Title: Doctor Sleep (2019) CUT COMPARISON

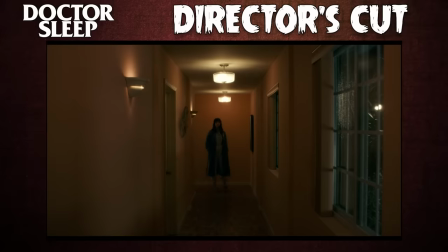4:08 A minor but enjoyable addition to the DC is a short little scene that concludes the bathroom sequence,
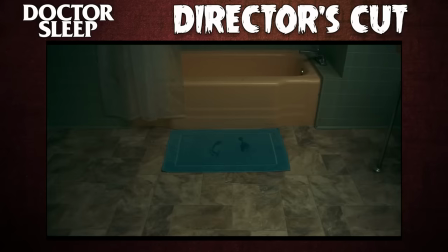4:13 one wherein Wendy sees phantom footprints left on the bathroom mat. SPOOKYEAH!
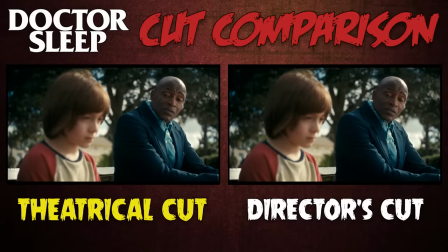4:19 The convo between Dan Dan and Ghost Halloran also gets a significant extension, with two minutes of dialogue added back in.
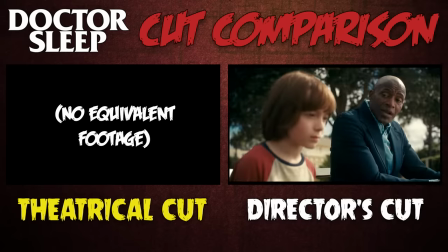4:26 May slow things down a bit, but as far as I'm concerned, you can never have too much of Paul Lumbly's fantastic performance.
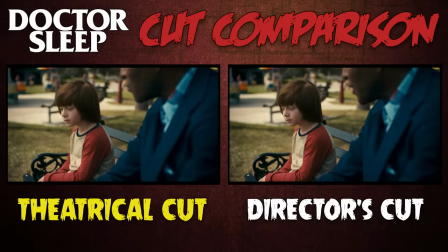4:34 Some of the lines missing from the theatrical version concern Danny's parents,
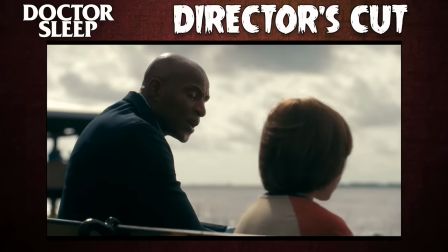4:38 like when Dick tells the boy Jack Torrance wasn't a bad man, he was just possessed by the Overlook Hotel.
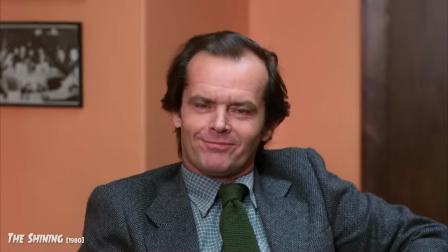4:44 Nice sentiment, Dick, but that feels like a partial retcon of the Jack we saw in Kubrick's film.
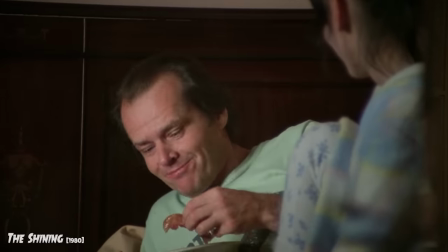4:49 Jack Nicholson played that dude as a scary stress ball from the get-go.
See? It's okay.
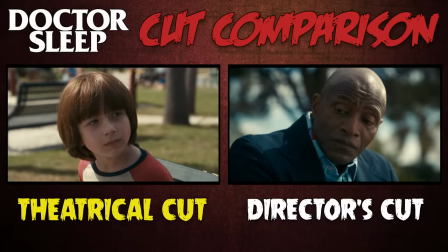4:56 You saw it on the television.
Another, more accurate line from Dick reinforces the fact that Wendy Torrance is a saint.
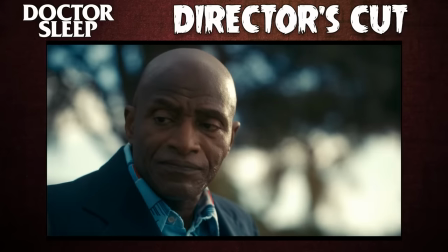5:04 Let's get you back to Mama. Wendy'll worry. And she shouldn't have to worry another day in her life.
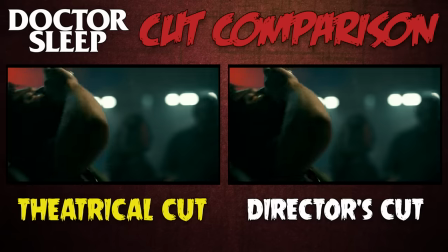5:11 After Dan Dan becomes a man-man, there are some minor changes in his scene at Deanie's apartment.
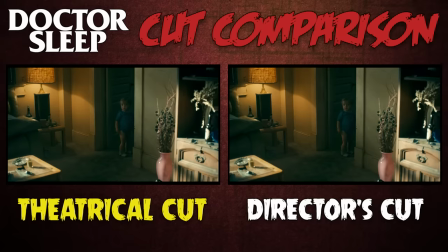5:16 It's mostly in the editing, but there's also a notable line where he asks the toddler for his name,
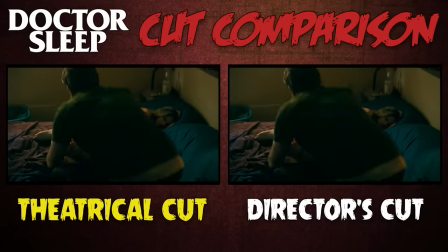5:21 establishing an emotional connection to the kid before he leaves him to die of hunger. There's also a shot that pointedly shows him pocketing Deanie's money as he leaves.
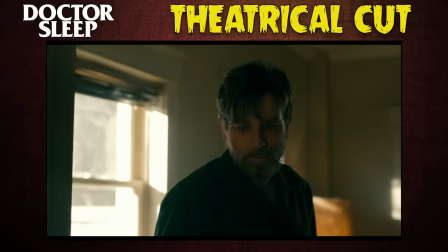5:30 The theatrical cut is somewhat ambiguous as to whether or not he listens to Ghost Dick and puts Deanie's money back.
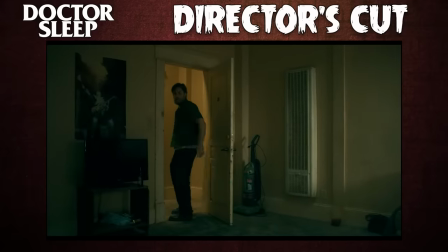5:37 The director's cut confirms that this is Dan at his worst, setting him up for a more dynamic redemption arc.
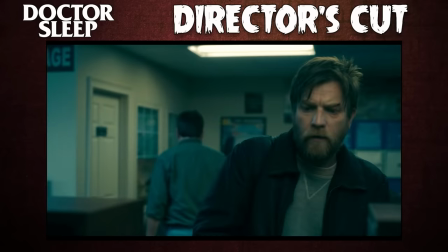5:43 Later, another mostly new scene shows Dan using Deanie's money to buy a bus ticket to Frasier.
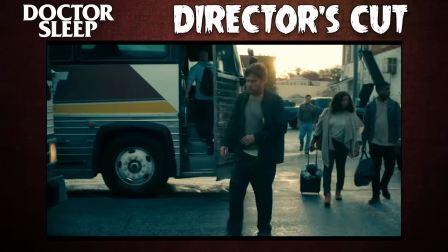5:48 Turns out he just asked to go as far as the cash would take him, and that's how he wound up in the sleepy home of Teeny Town.
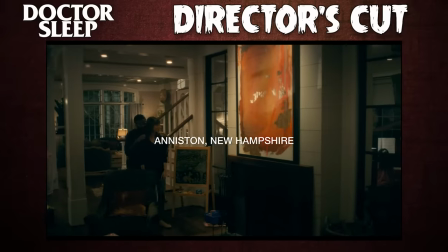5:55 On to a bunch of Abra stuff, including a new 2-minute scene that serves as her introduction in the director's cut.
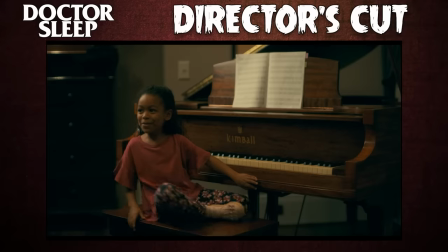6:01 This extra look into her home life with parents David and Lucy also serves as an earlier indication of the girl's psychic powers.
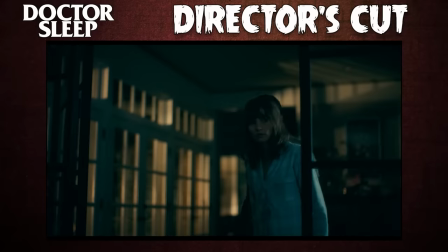6:09 After calling it a night and putting her to bed, Abra's parents discover her playing the piano in their living room. WITH HER MIND FINGERS! I get why they cut this scene for time.
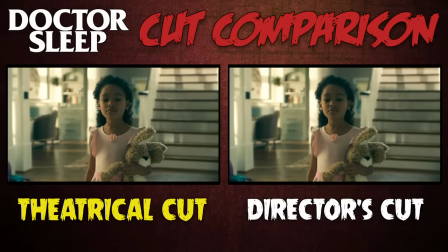6:19 After all, we quickly see Abra's powers on display when she causes the ceiling spoonful after her party. But I do think that seeing more of Abra early on helps establish that she's arguably the story's main character.
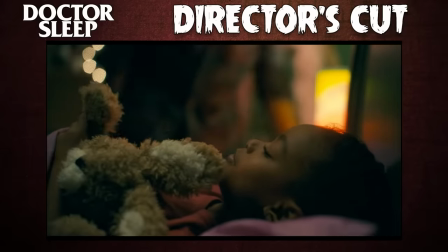6:31 Without the extra screen presence here in Act 1, I can understand how it would feel abrupt when she takes more of the movie's focus later on. Unsurprisingly, the book has even more Abra stuff, including a scene where she's 2 years old and has a premonition of 9-11. What the fuck? Stephen King books are so weird, man, I love em.
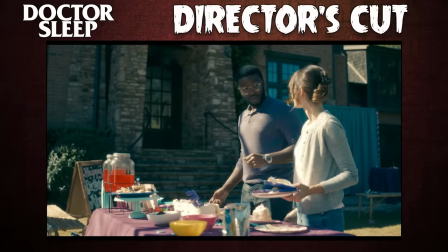6:51 Some more extra film stock in the DC's stone soup comes from an extra shot in the birthday party scene, where we get to see David and Lucy being lovey towards each other.
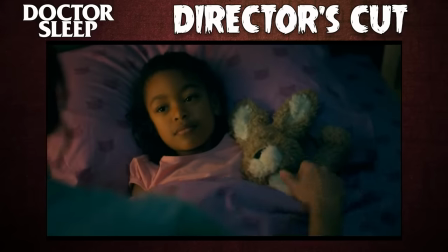7:00 Aww, that's nice. There's also a quick extra 45 second scene between Abra and her mom later that night,
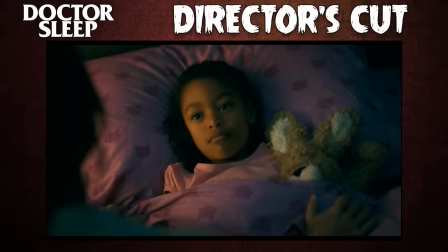7:06 where the birthday girl senses that her spoon trick made her parents uncomfortable.
You're scared of me.
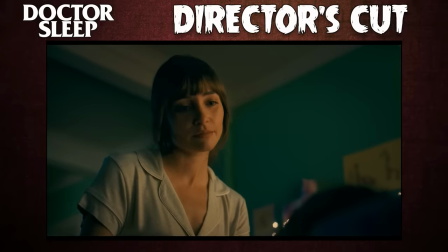7:12 This one line does a lot.
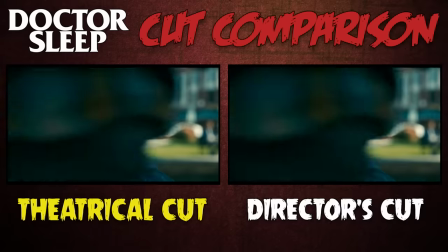7:14 It shows that Avra learned early on not to use her powers openly, and it makes it all the more hurtful later when Dan tells her to keep her shine down.
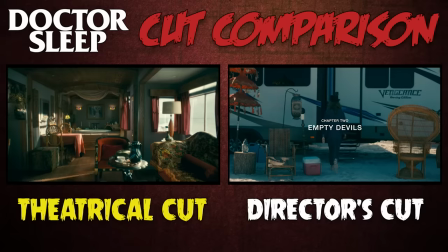7:22 Similar to how the DC introduces the True Knot's caravan earlier, it also does the same with the group's tangled name.
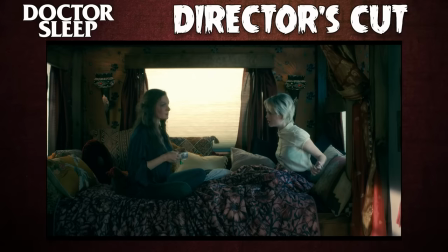7:29 So, you and your friend? Hmm, not my friend, that's my family. We're the True Knot, dear.
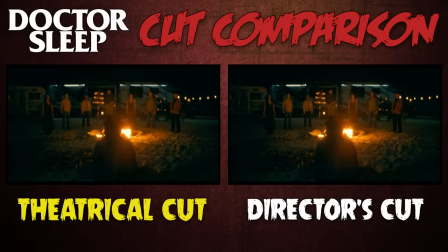7:36 In the theatrical cut, we don't hear their moniker spoken until Grandpa Flick is giving his spooky sermon on the beach.
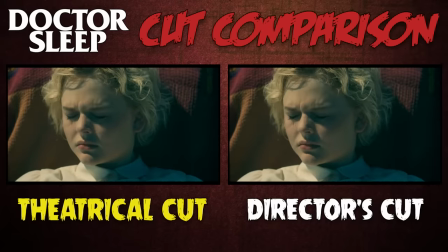7:43 We are the true nut.
There are a few extensions to the later scene where Andy wakes up after the ceremony,
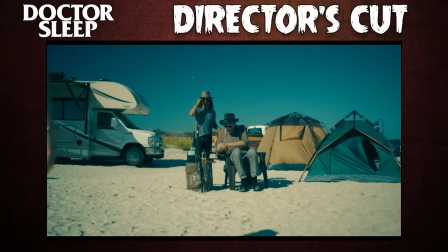7:49 including a line that indicates she's been out for multiple days, and a shot where she's welcomed into the family with a Flick hug.
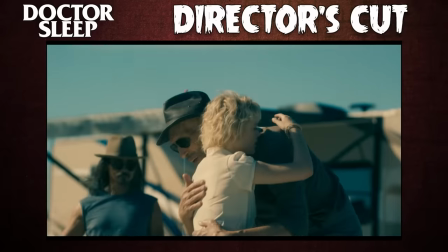7:56 Guaranteed that dude smells like sandalwood.
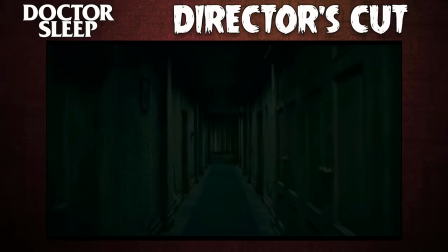7:59 Some extra shots of the Overlook are shown almost an hour into the director's cut, prepping us for our eventual return to the location in the final act.
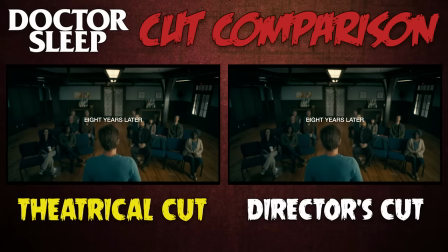8:07 After that, we have Dan celebrating his 8 years of sobriety in 2019,
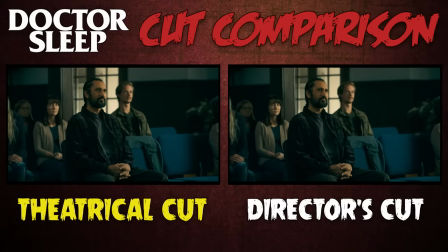8:11 and in the DC he speaks a little longer, with more musings about Jack Torrance.